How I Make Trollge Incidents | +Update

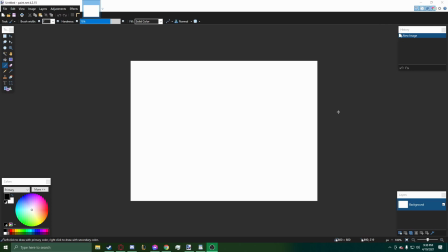Hey guys, up and grading here. I just wanted to make a video real quick to show you how to make a Trollge video. I saw a couple of comments asking how to do it, and I have a couple of friends who are wondering, so I just wanted to demonstrate my process and see if it helps you out.
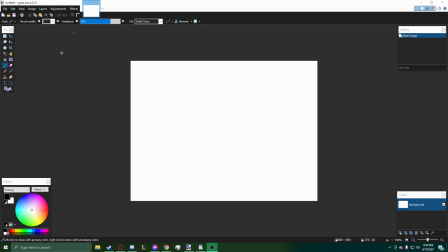So the first thing I do is go into paint.net. It doesn't really matter if it's actually paint.net, it's just the program I prefer.
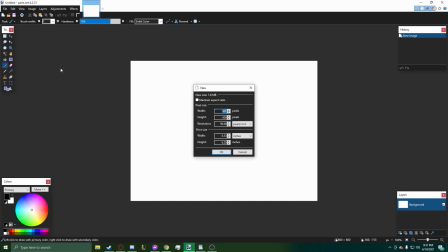Then I make a
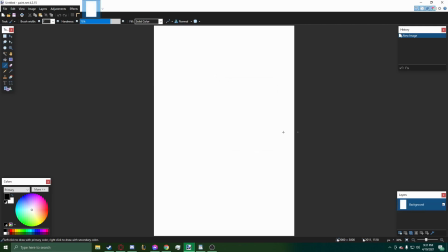page that is 2000 by 3000 pixels as my template for a short comic that I create.
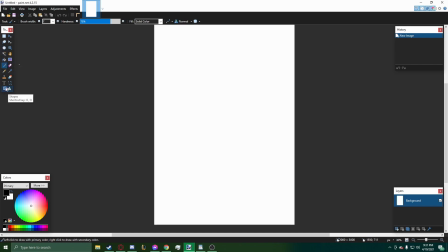Now, I'm not gonna actually create a Trollge video here,
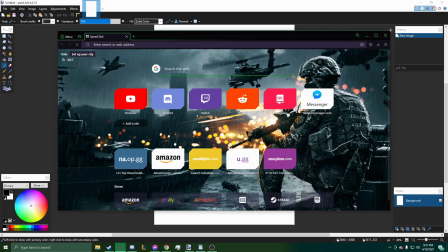but what I am gonna do is show you how I would make my own. Hold on.
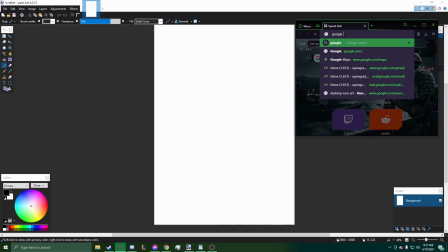Alright, so what I do is go on to Google Images like that.
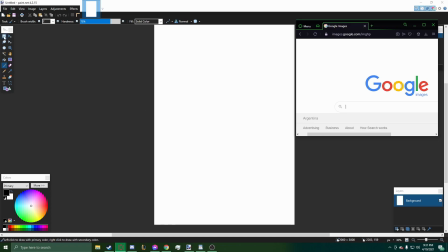And I'll come up with an idea either from the comments or an original idea. So let's just take a random background. Let's take a forest.
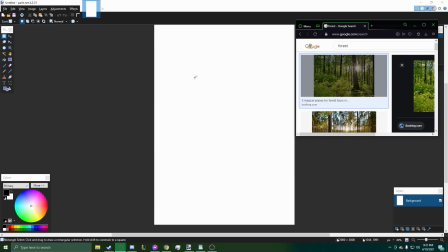And this looks good enough. I'll copy that image and I'll keep it on the background.
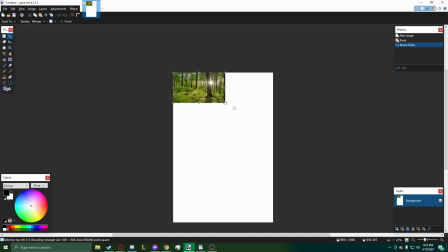There we go. Now, what I would like to do is make sure that it's relatively in a 9 by 16 ratio,
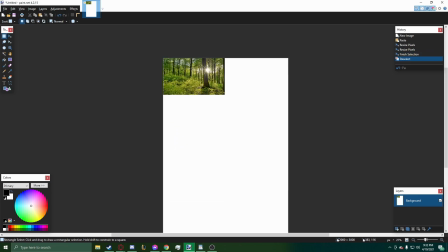so that it actually fits onto the
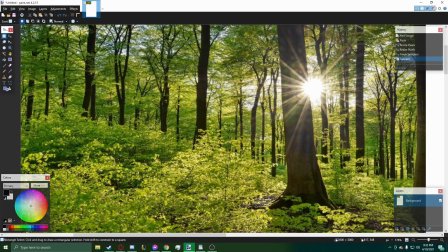screen when I'm editing it, because otherwise it'll look super pixelated and
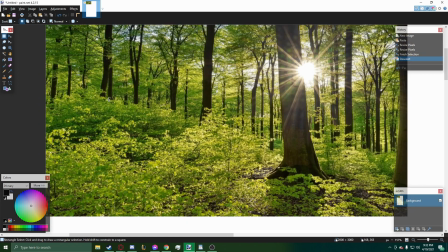unrecognizable. So let's say I have this page right here.
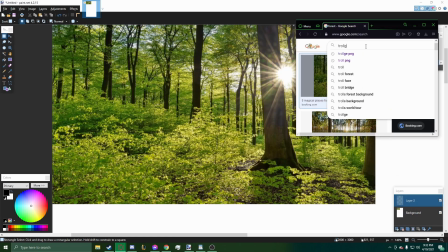What I would next do is get a troll PNG.
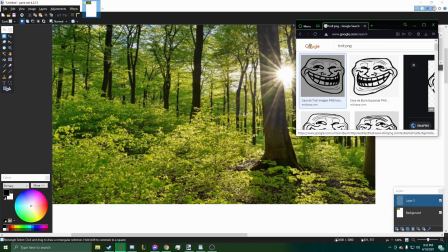It's just what I search up. You can say troll face PNG, it doesn't really matter. You take the closest PNG that you can.
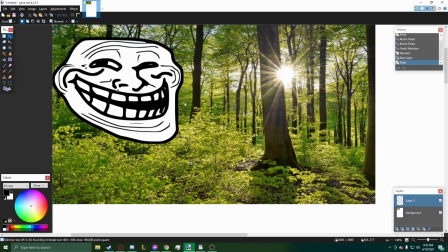Should be a smaller size so that the adjustment doesn't edit the pixelation too much.
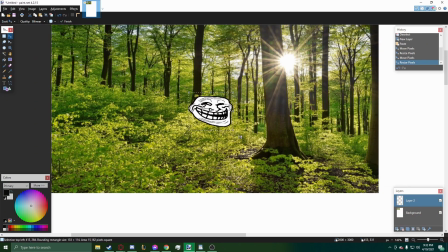And what you want to do is try to fit him the best way you can, however you want,
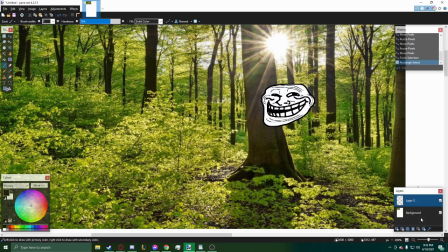on the page. And the way I draw him is I get about a
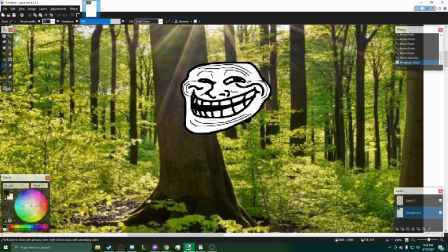size 11 or 12 paintbrush. I go into the background so I make sure that it doesn't overlap his head, but it still looks natural when it's underneath.
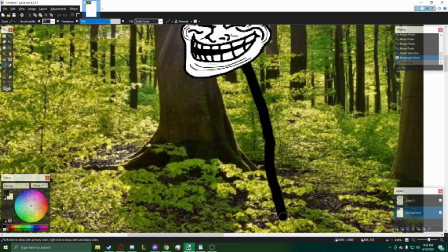I draw the body and the leg, and another leg coming off.
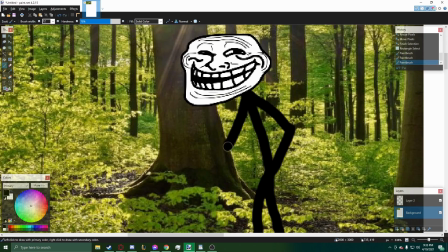Then I draw the two arms. It takes a I'm not very good at drawing these, so it always takes a lot of extra time.
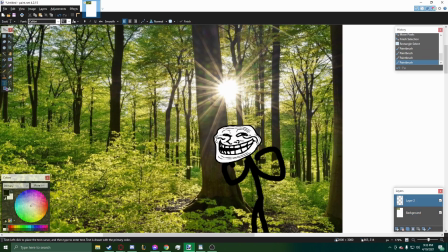It doesn't really matter though. This is just an example. And then what I do next is try to find a part
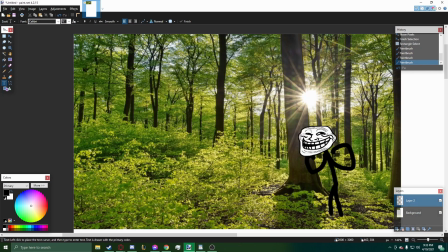of the picture that is kind of a solid color.
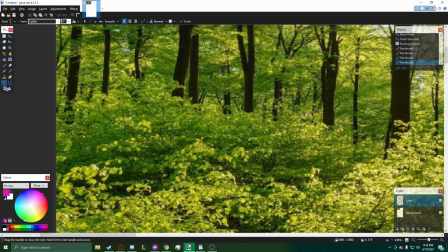So I'll take over here. Now I'll go to the opposite side of what green is, which is pink, and type in my step one. I'll make it bold so that it pops out a little bit more. Due to this being paint.net, I can't really easily put a background color on these text.
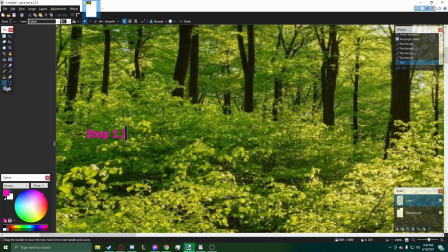If I had Adobe Photoshop, then I probably would, but I don't have that subscription right now.
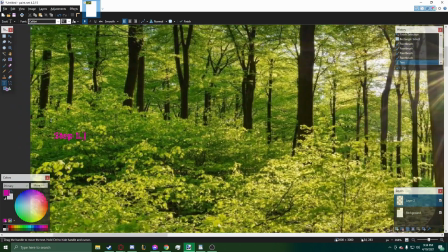So anyway, step one, I'll say step one, go into the woods.
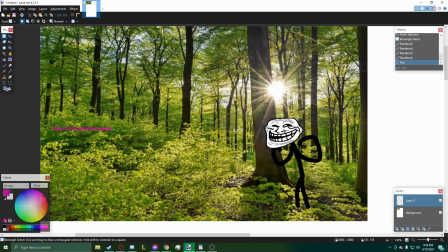The trick I find best in a Trollge video is
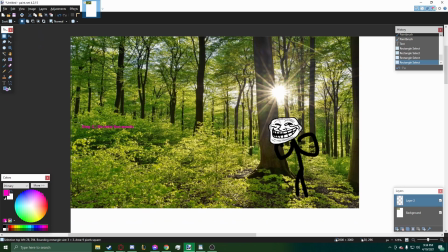to try to keep your steps small and straight to the point,
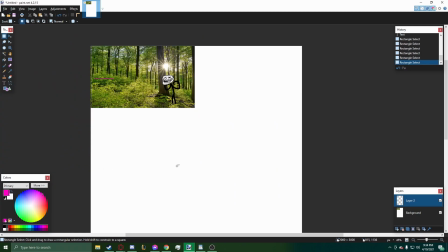reveal as little as you can, while still giving the viewer an idea of what's going on.
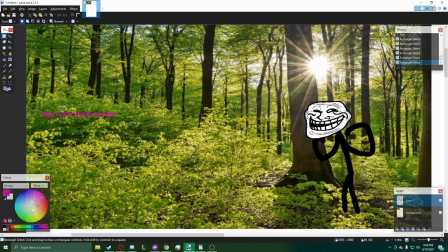So when I say go into the woods,
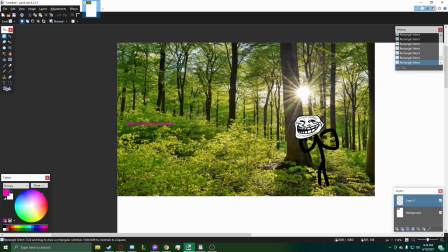it's inferring that he has just entered, so that this is an unexplored place from his perspective.
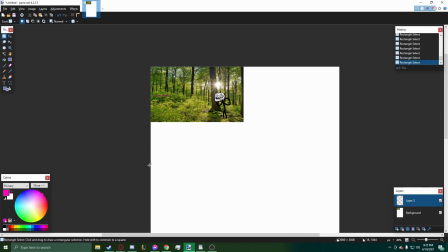You gotta try to keep that subliminal storytelling going.